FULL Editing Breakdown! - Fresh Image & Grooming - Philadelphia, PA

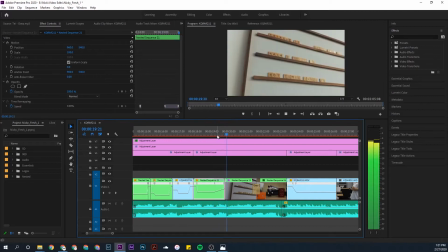Now, as you can hear,
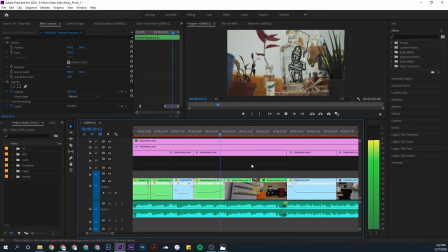the song kind of builds, and then we finally get into the drop, and then that's when Trevor, my other roommate, comes into the scene.
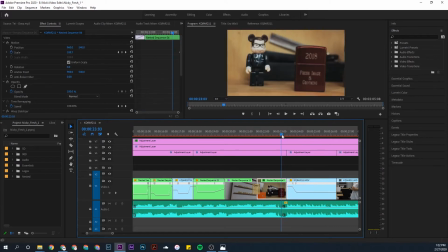So this scene right here, you can obviously see that there's an edge to the bookshelf that I kind of used to mask to the next clip. Now, I don't really mask it all the way because I got lazy, but the next clip you can see I'm kind of pulling back away from the door,
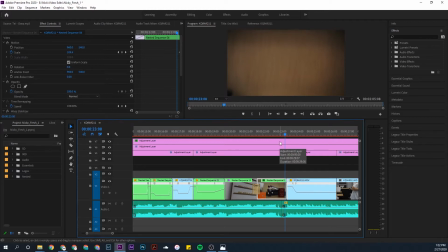which is also going up to down and kind of pulling out just like this clip previously is. So you get kind of a nice little, right?
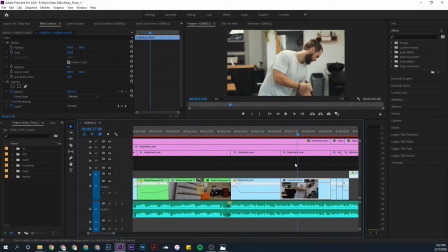And then I'm just listening to the beat where I think the edit should be.
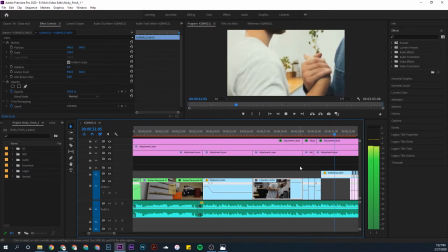All right, so then I just threw a little dip to black, and I knew I wanted to get this shot where he threw the sheet over and it went to black.
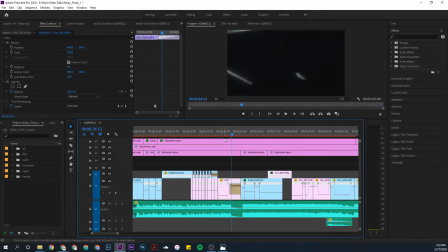So I just positioned my camera accordingly. Now that light is a problem that you see right here, but I threw that little dip to black and it seems to be okay. It seems to work all right. We'll play it back real quick. And then up here, I just did a little kind of stutter. Whenever you hear this hi-hats go, that's kind of like a cheap little transition or effect or whatever you want to call it. It's not anything hard.
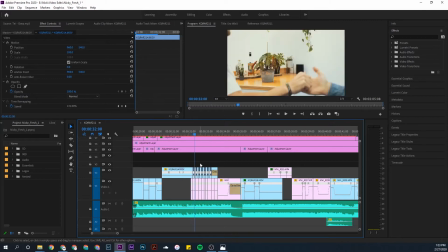All I did was went in and cut it, you know, every 2 frames I cut it and then disabled those clips in between.
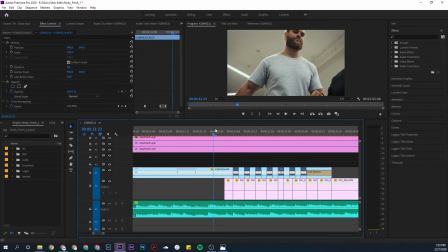So it gives it a little.
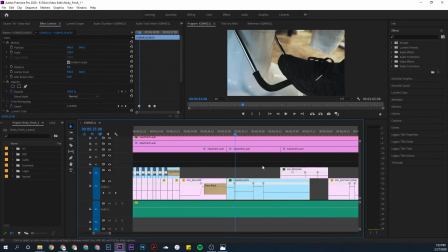All right, and then for the next scene, obviously you hear the beat goes bang, bang. So I wanted to kind of get that motion. So I had the camera and I went into the foot when he was pushing down, kind of like that. And you'll see it here in the clip.
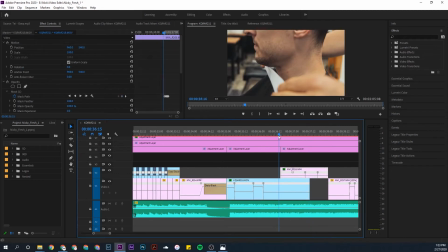All right, and then I masked this clip over top of it.
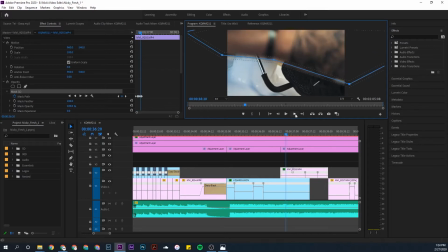So you can see that I masked it, his arm coming down over the shot.
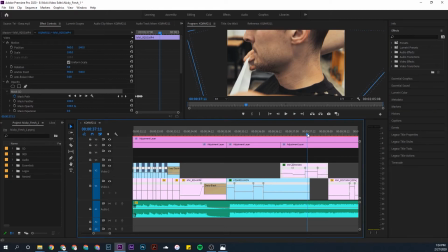And then I had another little speed ramp here where he goes ahead and puts the, whatever you call this thing, around his neck. So if you play it back, you can see the mask transition here in full speed. And then on the next kind of song beat is a speed ramp where he puts the thing on.
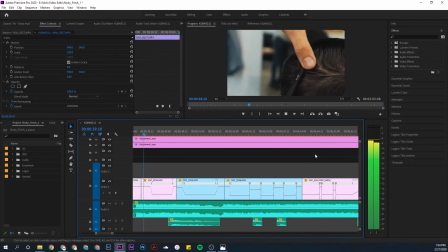All right, and then all these are just simple little speed ramps
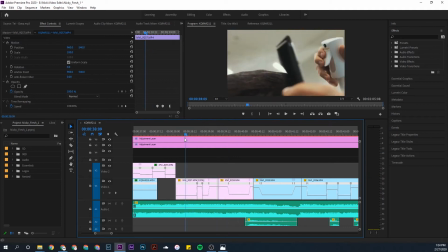to try to mimic what the music is doing.
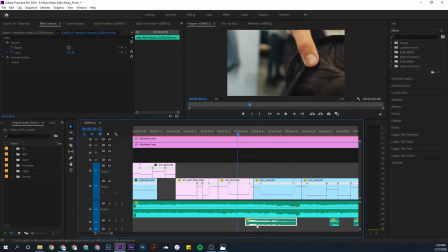Here we got our first little sound effect, just a little whoosh sound, just kind of adds a little bit to the transition. Now, I don't necessarily like how this clip is moving right to left and then this clip is moving left to right.
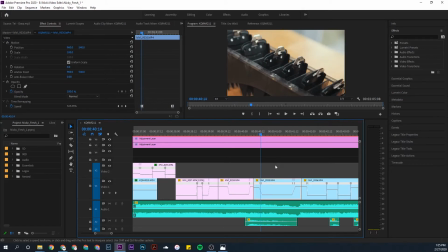But the reason I put this clip here is because it gives you that nice little, whenever you hear that nice little bing, then he pulls the clipper out of the,
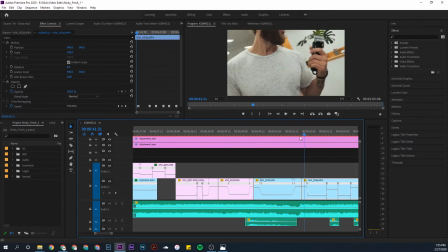like, yeah. So I tried to match those two, or that clip to that sound. And then the next transition I really like, I'm really proud of this one because the camera's going from left to right.
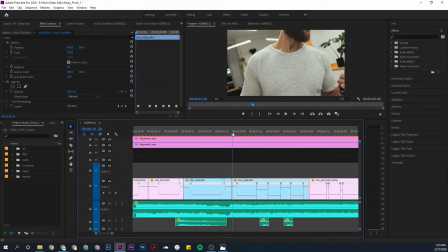And then it comes to another clip where the camera's also going left to right.
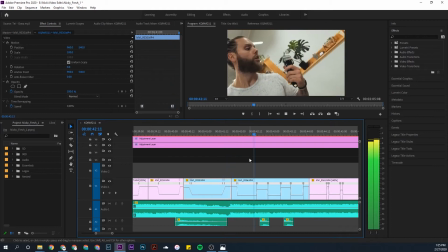And I use speed ramps to kind of give it that nice little extra. And that's all just hand motions. That's me going, okay, go this way, now go this way, now I'm gonna go back. Simple little handheld shot. I got that from a video by Daniel Schiffer. If you don't know about Daniel Schiffer, get to know him. He's a super talented filmmaker and he does a lot of great tutorials just like this. Probably a lot better than me, but I'll get there eventually.
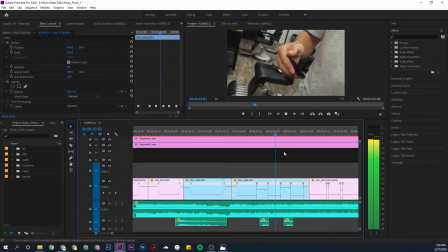So as we go back into it here,
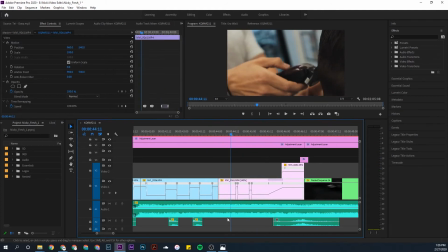once again, just matching up these little speed ramps to the little notes of the song or whatever you want to call those little.
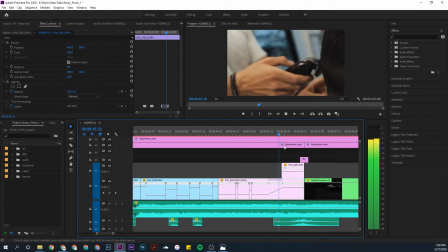And then here, matching up to that little hi-hat beat, we have this mask. All I did there was put that down to 50% opacity right here and then speed the clip up.
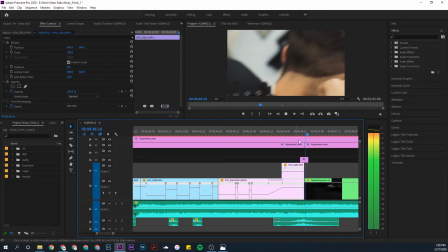So it gives that a nice little kind of ghosting effect.
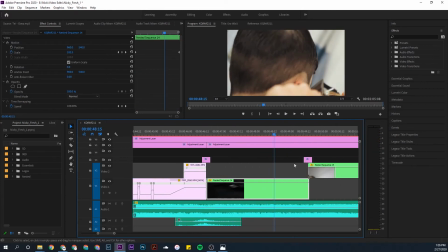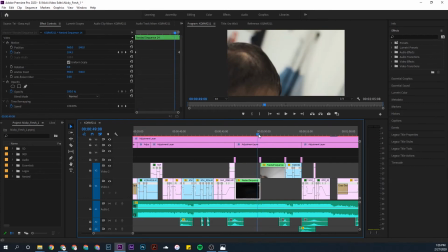And then here with these movements, you can see that I'm just trying to cut between clips by getting a little camera movement up and away and then coming back down.
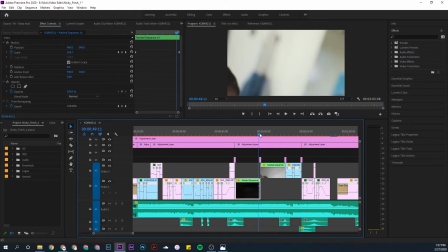And it's a little easier when the walls are all kind of white, so it's not a very harsh transition, not going from like black to white walls or something like that. So it kind of works. It's not the greatest because essentially you want that camera movement to be going the same way.
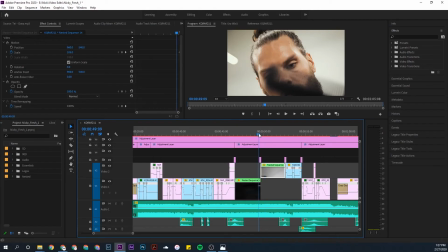So, you know, how this clip goes kind of up, left to right, you would want the next clip to come in with the camera also moving left to right, kind of going up.
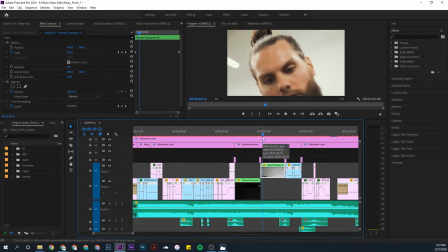And as you can see, this clip is moving down into the left. So it's not perfect, but you do what you can with what you got.
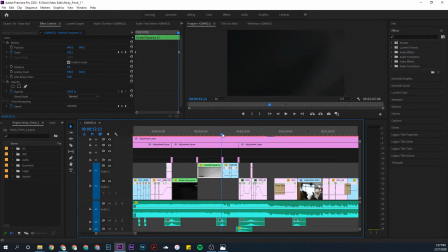Once again, camera's moving up to down and then kind of goes down to up.
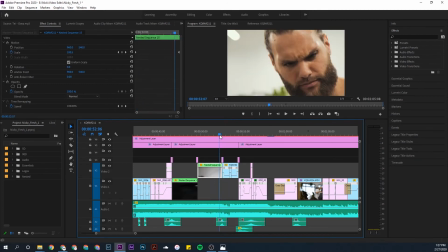Not ideal, but I should have planned it better, I guess. I don't know. I still think it works.
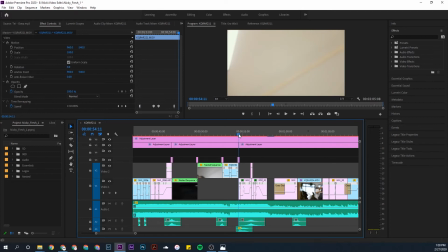That one's a little bit better because you can see the camera's going up and away, and then it goes to another shot where the camera's going up So I really like that transition.
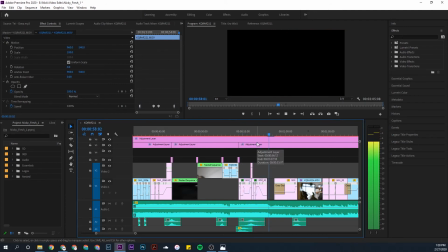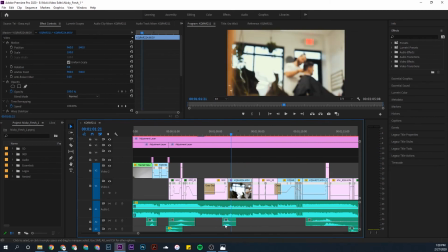Simple little sound effect there.
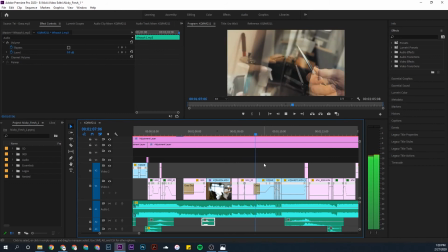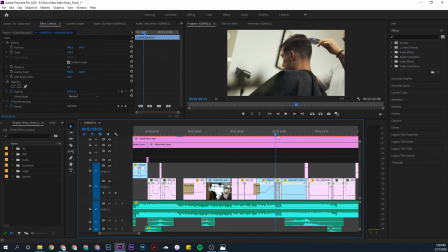I knew I had the perfect shot for that little tick, tick, tick, tick, tick. So I timed it up as best I could, and I think it really works.
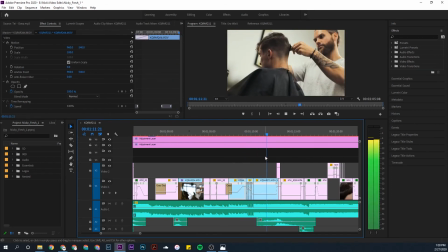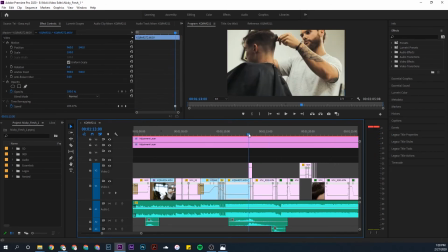Once again, just a speed ramp transition going away and then coming back down.
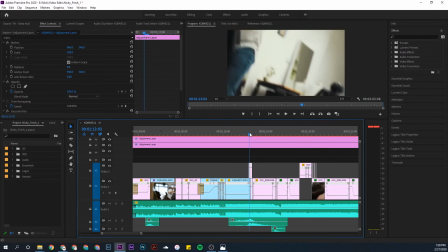So that one's a little bit better. It's going up to down, and then the next clip comes in going up to down as well.
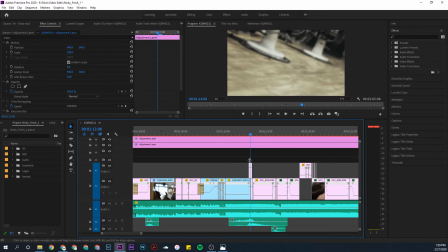And I masked it again with just a little adjustment layer that has this blursion, or this, yeah, this blur going on here.
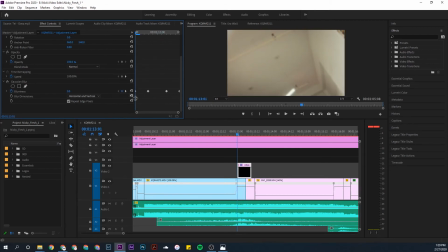And I just keyframed it, so it was kind of like a little mountain, if you want to look at it that way. Boom, blurry during the transition, and then it comes out of it as it goes into the next scene. Now I could continue with the crazy transitions and speed ramps and all of that during this time, but I don't want my audience to get nauseous, so I just kind of left these clips unedited.
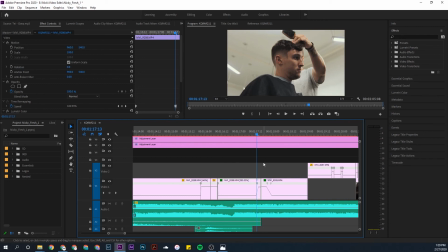I like that one a lot because, like I said, camera's going down to up, and then the next shot also comes down to up, and it's a different cut. So this is like a medium shot here, and then the next shot is a close-up. So I like when it cuts between like wide to medium, medium to close. I don't like medium to medium cuts or wide to wide cuts. I don't think they work that well. I find a lot of people doing that. You can't always help it. Like, I know I have some of those in here as it is, but these particular cuts that go from medium shot to close up, I really like.
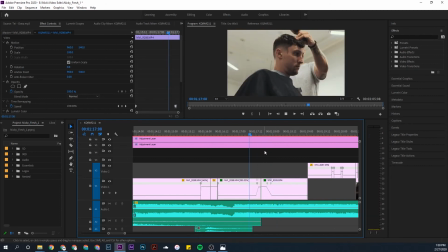So you can see how smooth that transition is.